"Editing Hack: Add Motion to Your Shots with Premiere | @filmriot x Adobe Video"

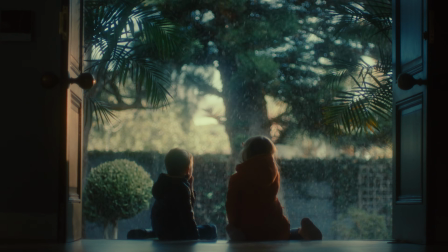0:00 Adding movement to a static shot can completely change how your footage feels.
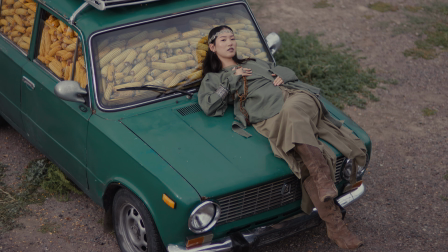0:04 Even a subtle pan, zoom, or tilt can shift the viewer's relationship to the image and add energy or guide attention.
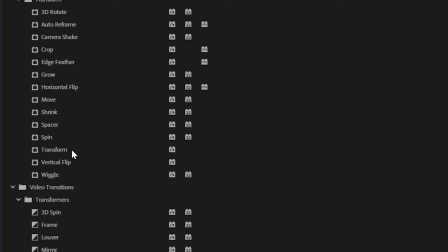0:10 So today we're looking at a few ways you can add movement to your static shots inside of Premiere.
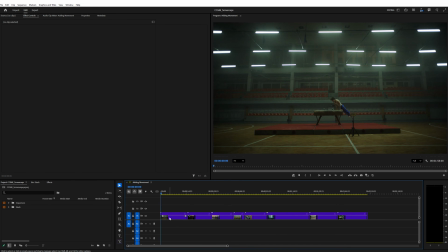0:15 To start, you can do some simple movements by selecting your clip and going into Effects Controls.
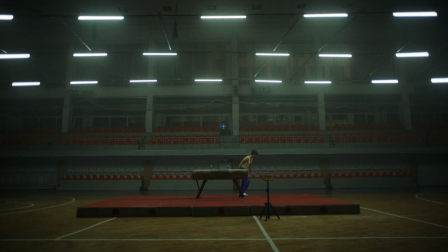0:21 Here you can tap the keyframe icons and produce a digital zoom in or out, pan left or right, tilt up or down, or rotations.
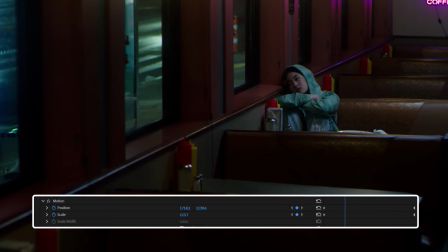0:28 And when it comes to digital zooms, you'll fully get away with that, but bigger pans and tilts won't feel quite right.
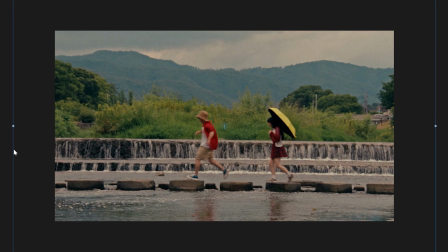0:34 And that's because digital movements are just enlarging than scrolling across a flat 2D image.
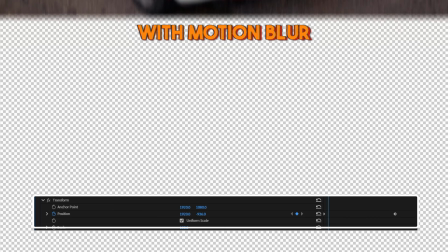0:40 Although a fast pan or tilt will sell more easily, it does have its own issues, and that's adding motion blur, which we can add motion blur if we use the transform effect instead.
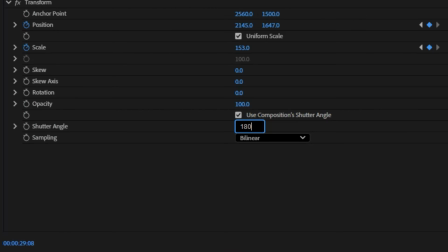0:48 So we're going to add our move here, then change the shutter angle to 180, and now we have that extra bit of realism.
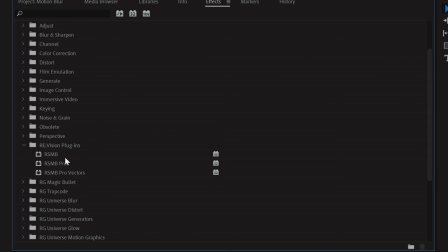0:54 Although if you want very realistic motion blur, I usually use a third-party plugin called Real Smart Motion Blur.
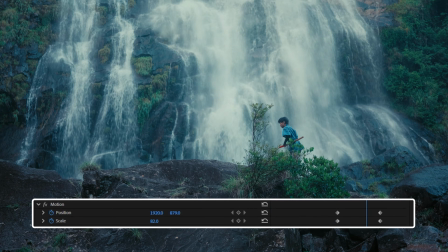1:00 You also might notice, depending on the type of move you're doing, that the motion at its start and stop feels a bit abrupt or digital.
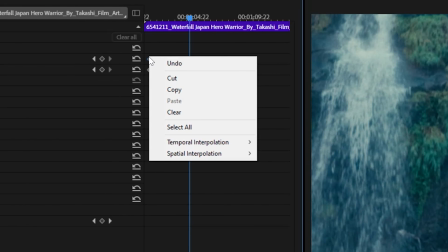1:07 We can smooth that out by right-clicking the keyframe, and you'll see these options here: temporal interpolation and spatial interpolation.
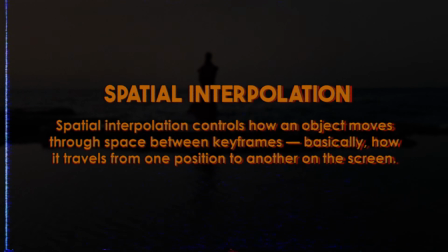1:14 Spatial interpolation controls the trajectory between the keyframes.
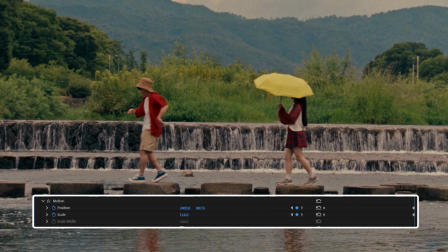1:17 So if you've ever been moving your position around a video or image and suddenly had these curves that you didn't intend,
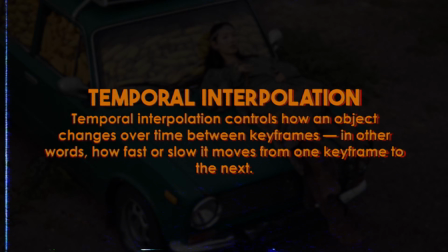1:24 just set this to linear and it'll go away. Temporal interpolation is adjusting speed over time, so it will smooth the motion in or out of that keyframe.
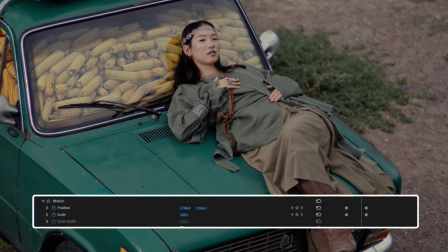1:33 Like with this here, the move starts very abruptly and feels harsh, so I'll select this keyframe,
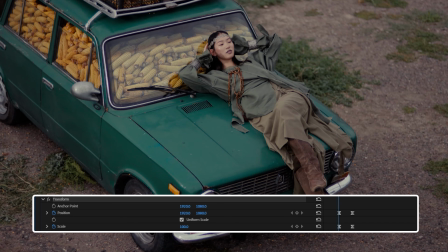1:38 then add an ease out, and now we have a much smoother start to that motion since it's ramping into it,
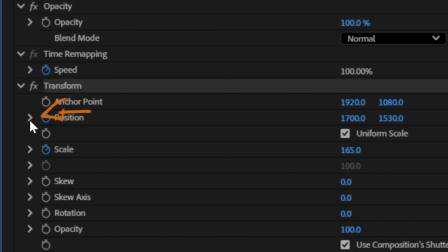1:43 which we can see that motion curve by tapping this arrow next to the stopwatch icon, and now we can adjust the Bezier handles in the motion graph.
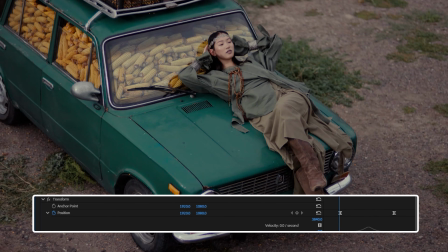1:50 You can pull the handles out to create stronger easing so the motion starts slow, speeds up, then slows again for a more natural feel.
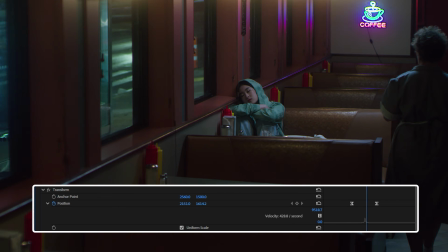1:57 You can make the curve steeper in the middle to add quick bursts of energy, or flatter near the ends for smoother starts and stops.
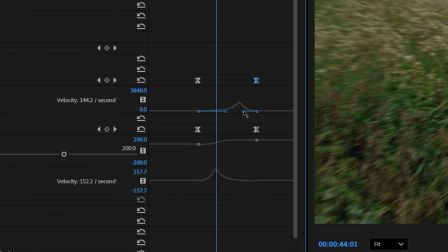2:04 You can also offset the curves of different properties like position and scale to add layered organic motion that feels more intentional and cinematic. We used to need third-party plugins to add in camera shakes, but now,
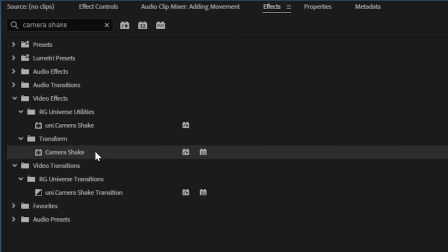2:16 thanks to the new film impact effects added to Premiere, we have a great camera shake plugin built right in.
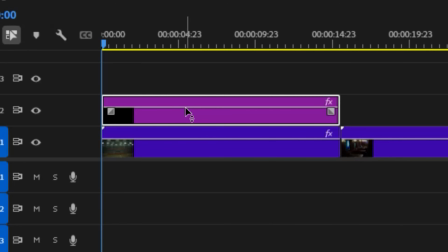2:22 So we can toss that effect on the clip or adjustment layer, and we get a shake right off the bat.
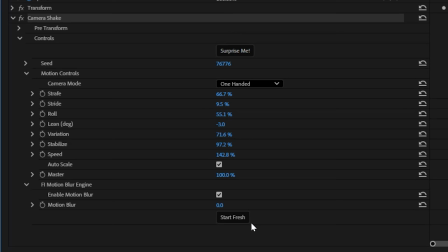2:26 Then you can hit Surprise Me until you find something you like, or click Start Fresh down here to go completely custom.
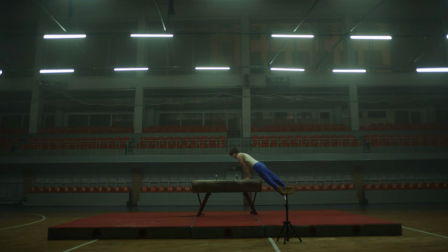2:32 Right here we have styles to build off. The strafe is going to be the amount left and right, stride is adding to our up and down, and roll handles rotation.
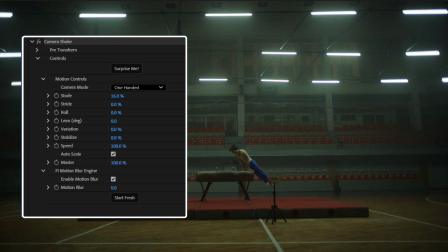2:40 Then we can adjust these settings below to dial in further.
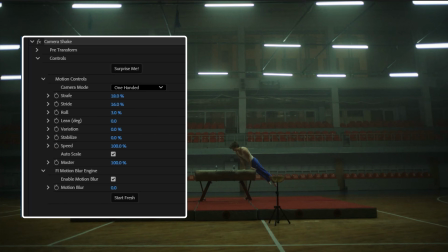2:43 Like if I find a motion that I like, but it's a little too much, I can stabilize here to tone it down as if adding a motion stabilizer.
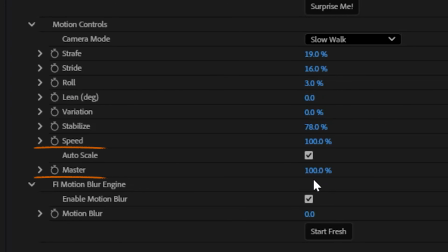2:50 Then of course speed and overall master control, which is like the volume of the whole thing.
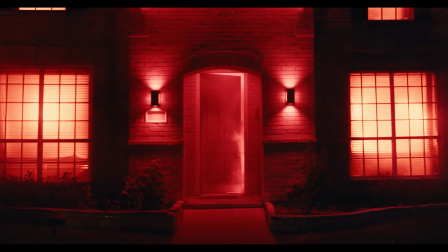2:55 And finally down here, we can dial in our motion blur as well. Digital motion in post is something that I am doing constantly in every single project that I do,
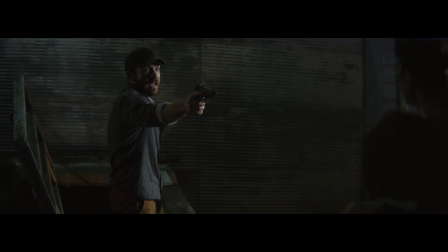3:03 whether that's a moment in a film that I realized I should have shot handheld to add energy, or a slow zoom in for style or emphasis.
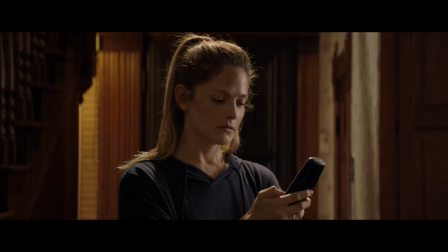3:09 And often those slow zooms are not something that I'm finding in post, but something that I plan to do as a digital effect all along. Unless it's a long zoom, I rarely do zooms in camera.
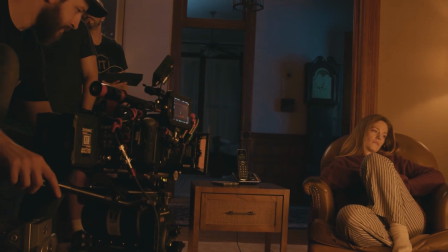3:19 I'd much rather overscan shooting 6K or 8K for a 4K project than use that additional information to do my zoom without losing any quality.
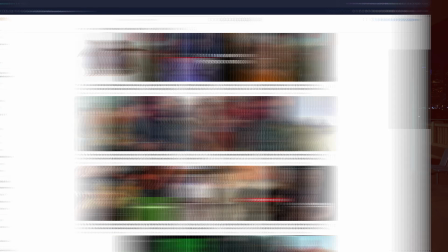3:27 And all of this is especially helpful for any kind of social content or tutorials,
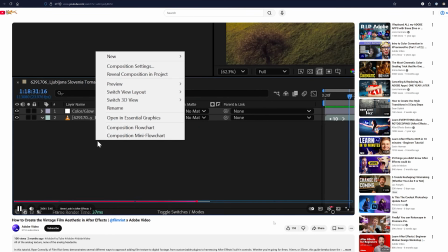3:31 since adding little bits of motion here and there can really help your pacing and keep the audience engaged.
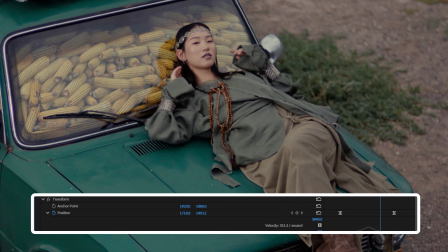3:37 But that's it for today. If you have a suggestion for a topic that we should cover in the future, be sure to let us know in the comments below.
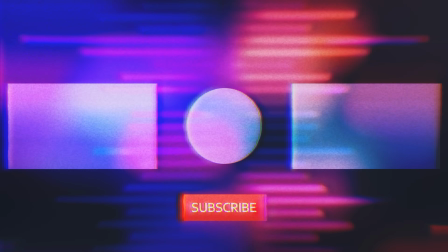3:43 And don't forget to like and subscribe, or I'll be sad. I'll be a sad boy.